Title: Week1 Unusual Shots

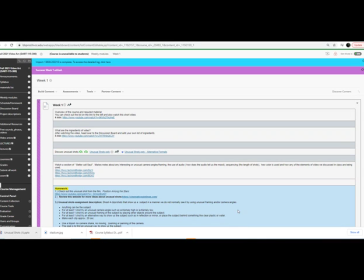0:00 As I mentioned in the previous video, you're going to be making narratives, but you're not going to have any actors or have any scripts. Occasionally you will be in them or someone else will be in them, but I'm going to ask you to just perform actions and not acting,
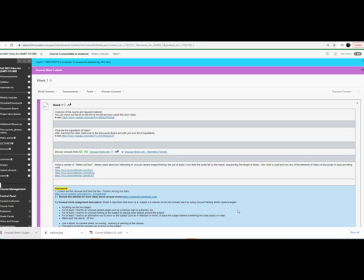0:16 and we'll talk about that more later, and to have minimum dialogue. So one of the first things I want to do is talk about how we can use our camera to tell the story. I asked you to give a list of ingredients on discussion board, so please make sure that you're doing that throughout the week as well.
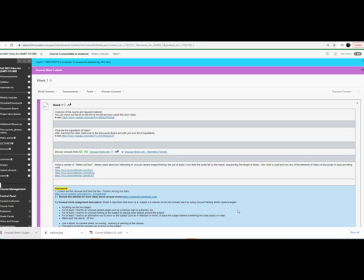0:35 And you'll see that there's so many things that we have in video to work with. That's why we're going to kind of break it down a little bit at a time. So first, for your first homework assignment, it's going to be about the camera. Trying to come up with some unusual camera
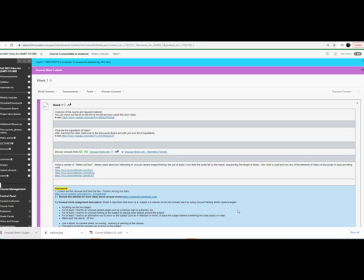0:50 angles or ways of showing us the subject that can help contribute to the narrative or how we understand things.
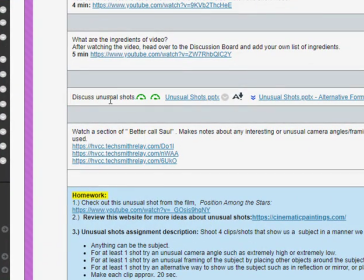0:58 So I'm going to pull up this PowerPoint here, discuss unusual shots, and then I want you guys to watch these 3 clips.
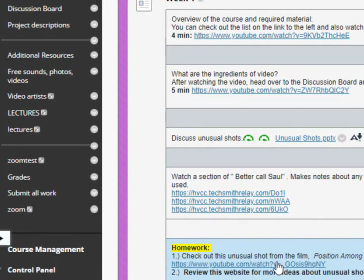1:06 They're really just one right after another from the TV series called Better Call Saul. You might be familiar with it. When you click on this, let's see, I might already be signed in.
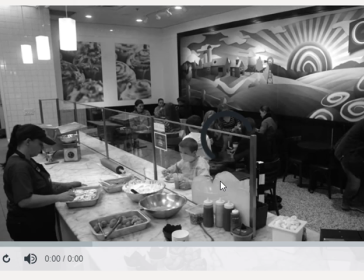1:15 No, you're going to get a message that says sign in, and just sign in or click sign in, and then you can watch through. Each one's just a couple of minutes, and I want you to really make note of like all the unusual camera angles.
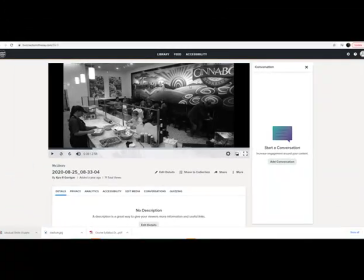1:29 There are some things in here that they're doing that's very unconventional. What would be great is when you turn in your homework assignment, if you wanted to write that down.
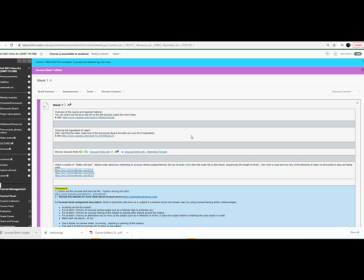1:37 I'm not going to have you have like a whole discussion board or have to turn it in, but I would like to know, like, when you turn in your homework assignment, you could just write like, I thought, the camera angle that where everything was out of focus except for Saul's head, was interesting, or something like that.
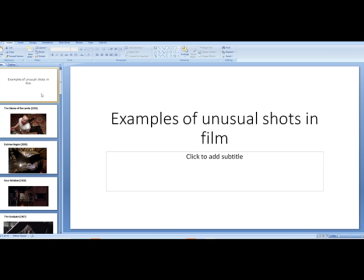1:51 So let's just briefly talk a little bit about a few examples of some kind of unusual, they're not that unusual,
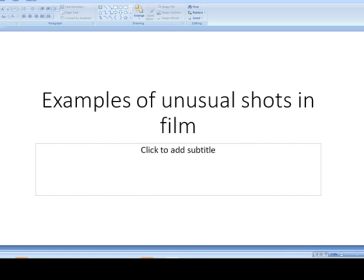2:00 shots that are used in film, and what do they do.
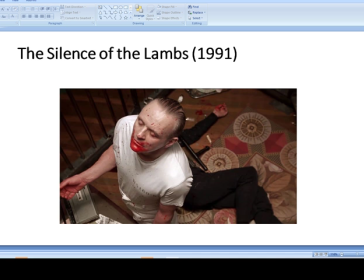2:03 All right, so starting right out, we have from Silence of the Lambs, an extreme high angle. All right, so when you're going to be using your camera, I want you for this first homework assignment to think extreme,
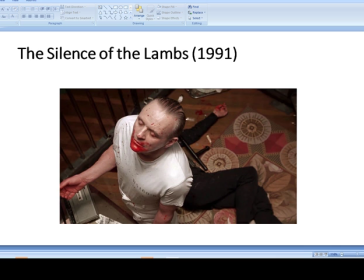2:17 not just like sort of I'm up, like pointing down a little bit. I want you to really get on top of your subject and point down on it. So think about this shot. Why do they have it as a wide angle shot?
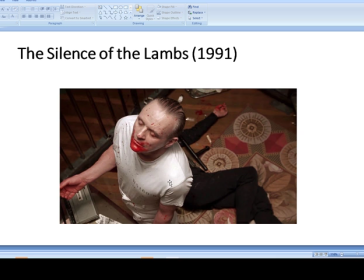2:30 Well, it gives us a lot of information. It allows for this really cool alignment of the 2 bodies, right?
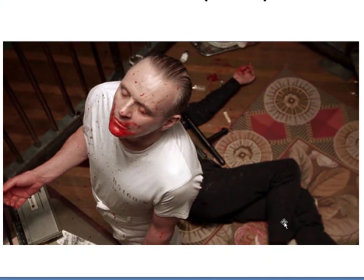2:37 So his figure and then his figure behind. We really couldn't get that sort of overlapping from any other camera angle. Look at how their arms kind of almost line up. Again, we couldn't get that from like if we were just pointing at him or if we were down on the ground.
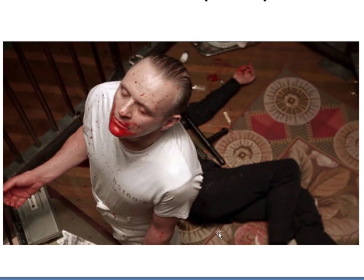2:56 And the other thing that's really great about this shot is it allows us to get his facial expression. So his face is kind of pointed up. So the camera has to be above him. And lastly, it really allows for the emphasis in the color shift.
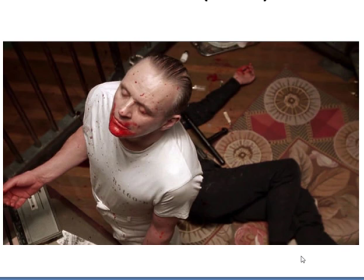3:10 He's wearing all white and he's wearing black. All right, so again, try to imagine this if it was shot from a different angle. Would it have that same impact? It's a really powerful shot because it's shot from such an extreme angle.
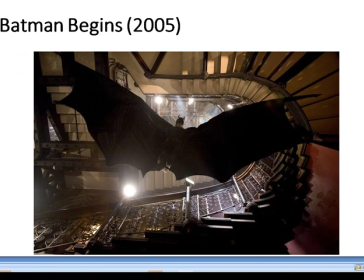3:26 And moving to the opposite extreme, having your camera down below and pointing up.
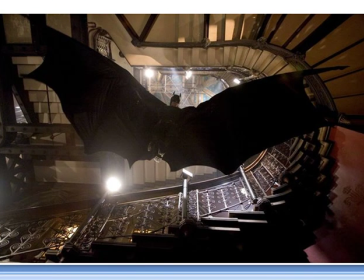3:31 So maybe you have like a glass table, or you can just get like a piece of glass or something and put your camera below it. Get down on the ground and point your camera all the way up. Put some objects above it on the glass, or just something that's up on the ceiling. Get into some weird positions. I don't want anyone to be comfortable with this homework assignment. I want you to feel uncomfortable.
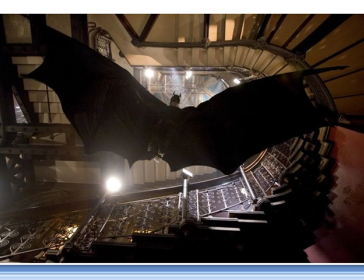3:51 Try to move your camera, get down on the ground, look for some unusual ways to show us something. So this one, why are we down below? What impact does that have? I mean, that makes it feel like he's above us, and we feel the span of the bat wings, right?
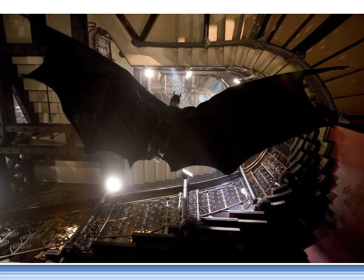4:08 So it also needs to be a wide angle. So that's also really important, so we can see the full span of the bat wings, and it makes him really quite powerful because it feels like he's right above us.
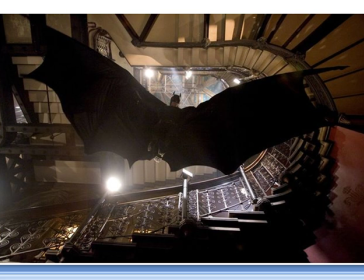4:20 So that's a really interesting technique to use here. Okay, so when you're thinking about the camera, I want you to think extreme,
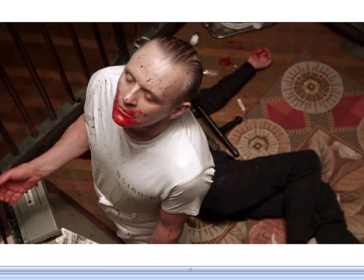4:28 like have all the way at the top pointing down, all the way at the bottom pointing up.
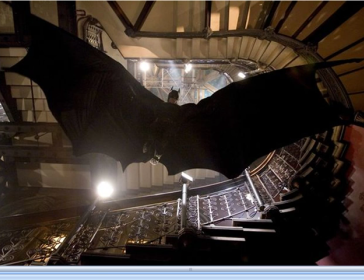4:34 And you can try things in between, but I want you to try like really extreme to start with.
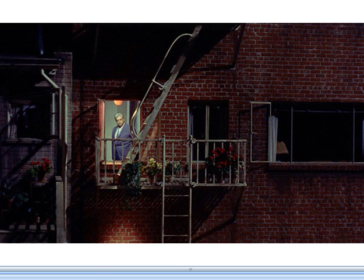4:40 Another good technique, and you might be familiar with this from photography, is the idea of a frame within a frame. So here we have just like the frame, the camera frame, but then our subject is lit inside another frame. All right, so this is a good technique and something that's used an awful lot.
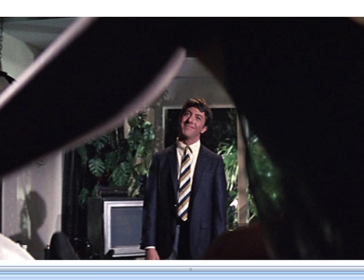4:57 Here's like a great example from The Graduate,
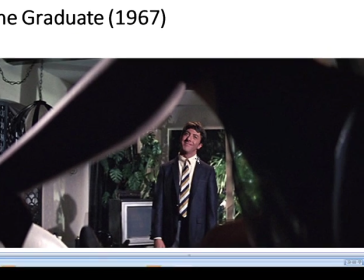4:59 where he's being framed and his facial expression is really emphasized, and we see that he's being framed by her leg.
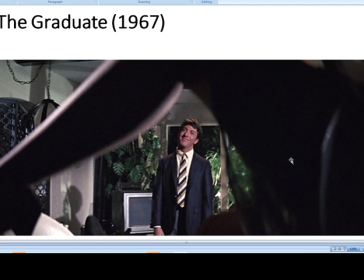5:06 All right, so spend a moment, look at your subject and think, okay, is there something interesting I could put in front of it? Maybe you're outside. Could you step behind some trees and like allow the leaves to frame the subject? Or put your subject and put like a chair in front of it,
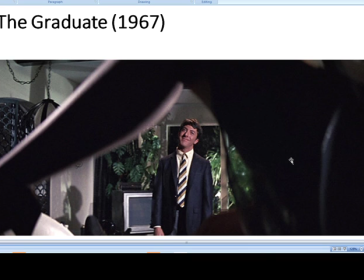5:25 and then you're using maybe the lines in the chair to frame the subject. So trying to sort of step back for a second, not just thinking about shooting the subject. By shooting, of course, I mean video, but trying to think about how if I step back and I could frame it in some interesting way.
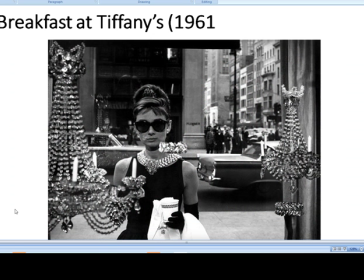5:43 Another technique could be where you're kind of obscuring or overlapping the subject. So in this one, Breakfast at Tiffany's, we're not just seeing her, but we're seeing her through the reflection of the glass. So things are kind of melding. So this could be kind of interesting. So again, it's about sort of like stepping back.
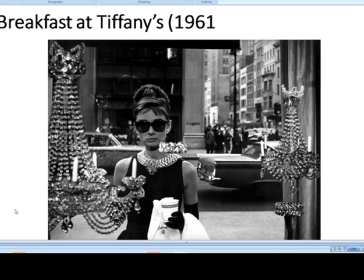6:03 You look at your subject, all right, is there something that could frame it, or is there something that could slightly obscure it? Is there something that could go in front of it that's like partially transparent, right?
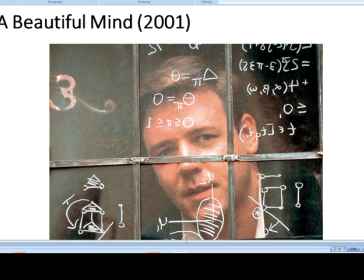6:13 Like through a glass, like maybe your subject is inside and you're outside, you're on the other side of it. And if there's something on the glass, those two surfaces, the glass and your subject, kind of meld together.
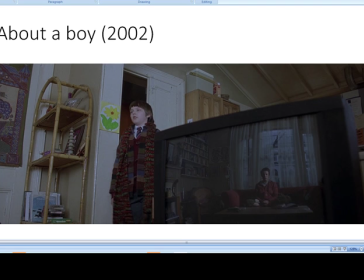6:26 Or thinking about reflection. So I think this is a great shot where we get the two of them. They're on opposite sides of the rooms, and we get the mother because she's in the reflection.
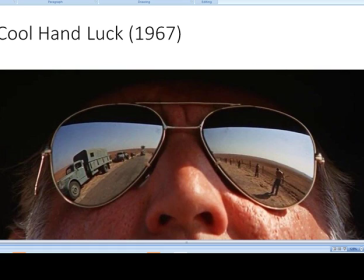6:37 Or here, another great example of a reflection shot. And notice that this is a close-up. It has to be a close-up because the reflection is really small, and we wouldn't be able to see it if it wasn't. All right, so it's just different ways.
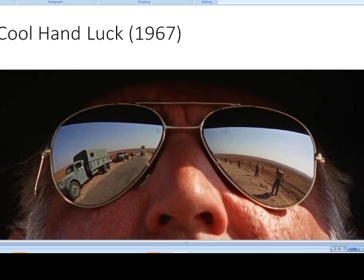6:52 Instead of just showing us the truck, you know, we're seeing the truck through the reflection of his sunglasses, which just makes it kind of more interesting.
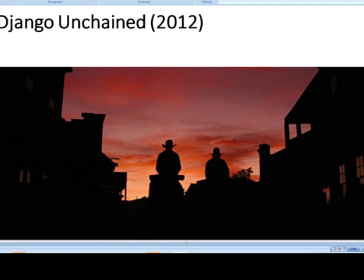7:00 And then, you know, kind of lastly, we can think about placement, other ways to obscure things. So just pure silhouette, that could be kind of interesting, different way to show us something.
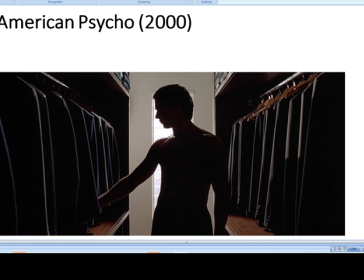7:14 Here's another example where there's silhouette mixed with really good use of symmetry, right? So like it's also backlit, but we can just a little bit see him. It's not much as much of a silhouette as in the previous one.
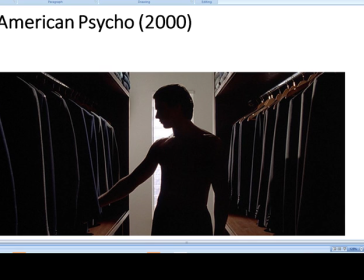7:27 And strong use of symmetry. So your placement of the subject is really important. This works because of the placement, and so careful and how we have the symmetry like right in the middle here.
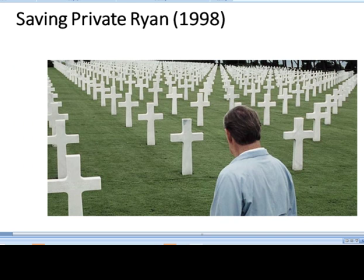7:42 And sometimes though, right in the middle is boring. So following the rule of thirds, which is place your subject off to the side, essentially create some tension. And the other principle that's happening here is the idea of leading lines. So just very careful placement here.
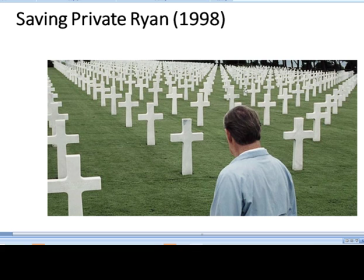8:00 So we have all the crosses like leading, pointing right to him. So we're using leading lines, and his placement is following the rule of thirds.